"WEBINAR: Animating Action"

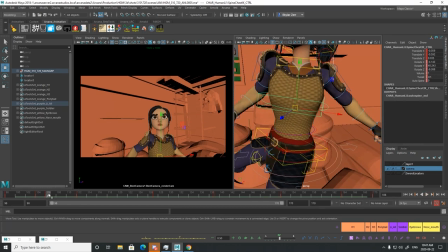So hips are actually going, or the COG is traveling up, and the chest is actually traveling down here, gaining a little bit of volume.
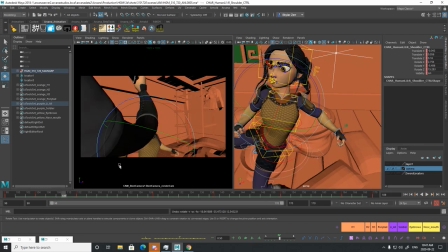Let's say she drags that shoulder back.
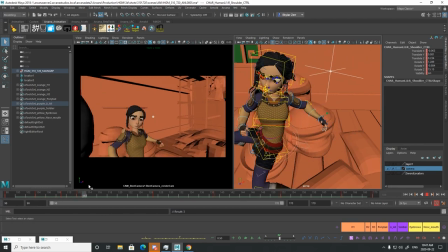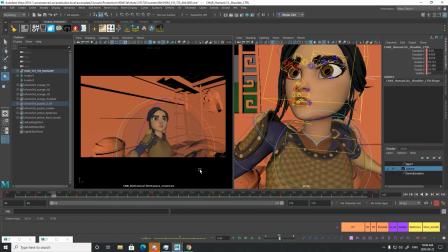As the chest rotates, the shoulder drags back. Let's try like swinging this arm back to help give her momentum. Yeah, I like that. That's great. So she'll swing that arm back.
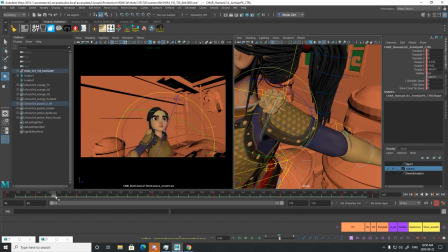And get that upper arm controller moving too.
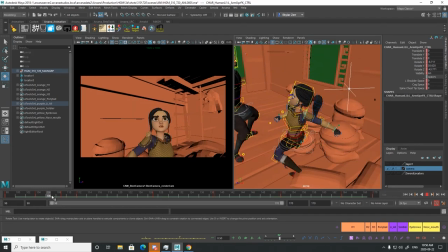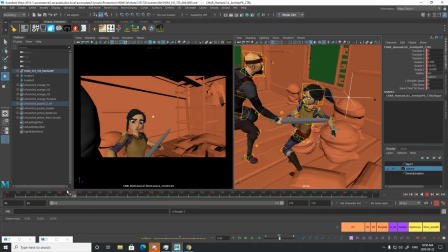Okay, a bit too much swing, but you know what I like to do? I like to push things too far, and then I like to dial them back.
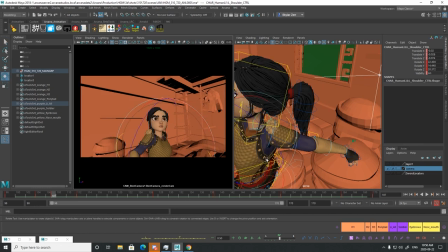Otherwise, you just don't know if you could have pushed it further. I mean, this is a cartoon. We want to be exaggerating.
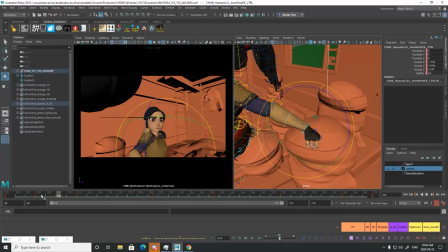Let's get that wrist showing some of that weight.
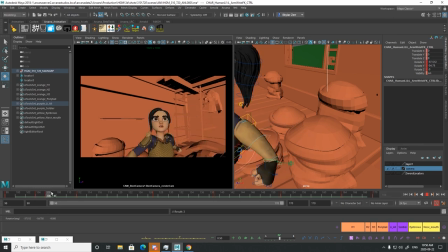And those fingers.
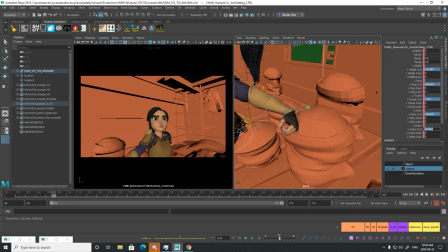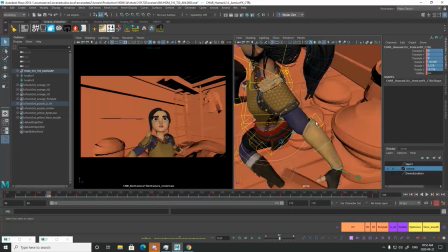So her arm's feeling a bit stiff. Just gonna take care of that.
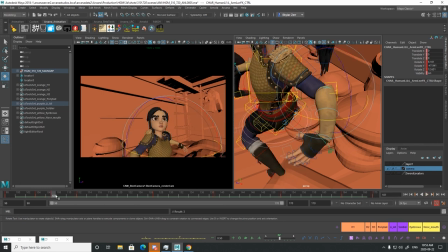So the elbow is a little bit more interesting. It needs two breakdowns. Since the shoulder is pulling back so hard, the elbow has to kind of break its
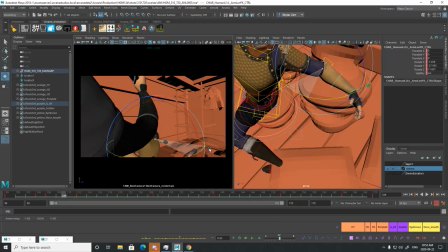locked position, and then it has to react again and swing.
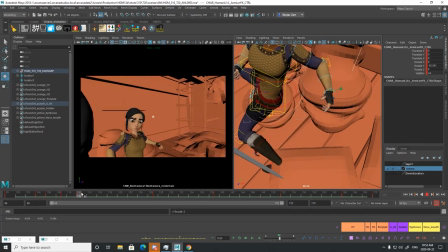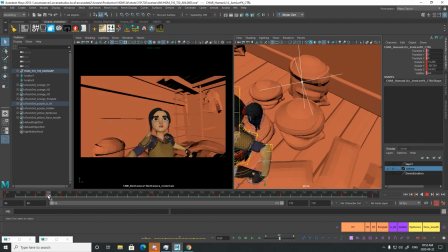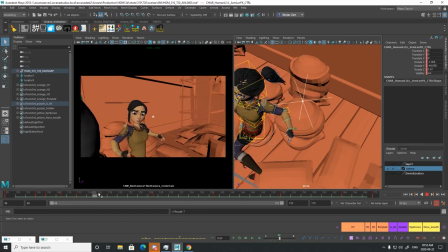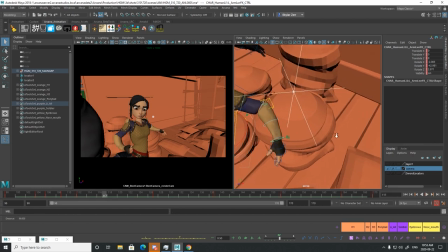Just a bit too far in the rotations for the elbow, so middlemouse drag that over.
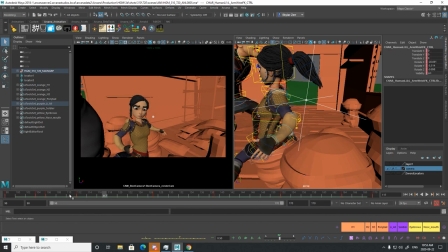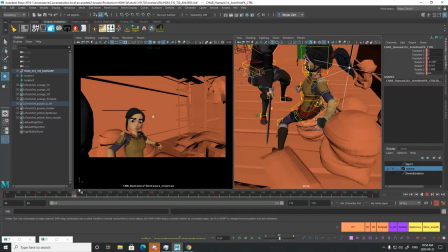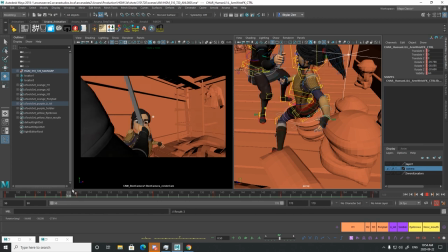The wrist is a bit starting to actually get into my overshoot space here. This is kind of where I plan my overshoot.
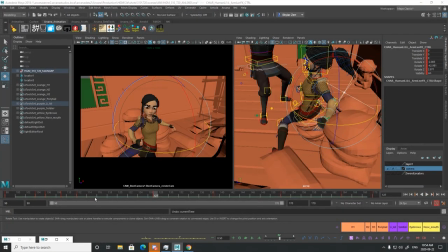Maybe I don't need to. You know what? Let's undo that. I shouldn't need to do that yet.
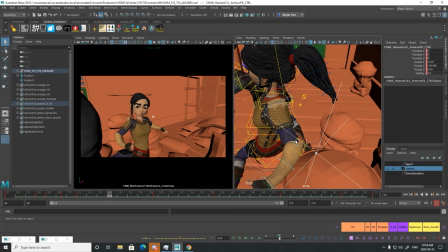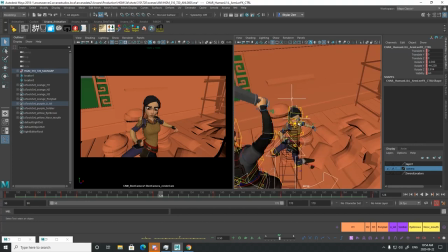Okay.
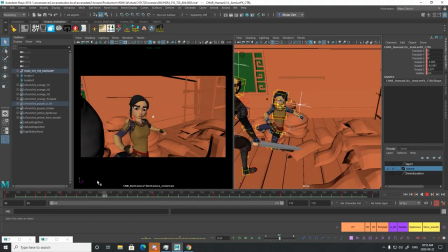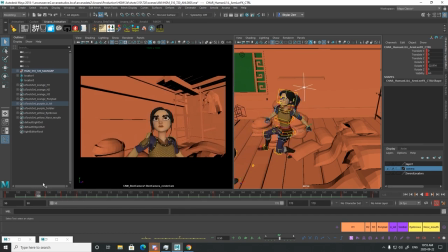Okay, so I got that first dodge kind of figured out.
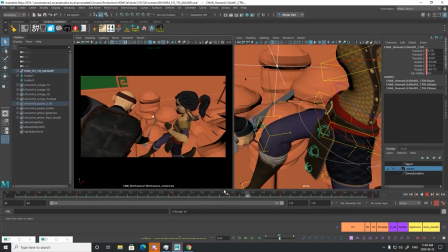It's roughed in.
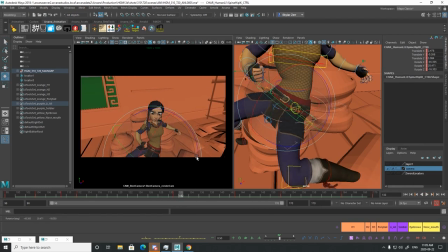Your hips are just a bit twisted, so sort that out.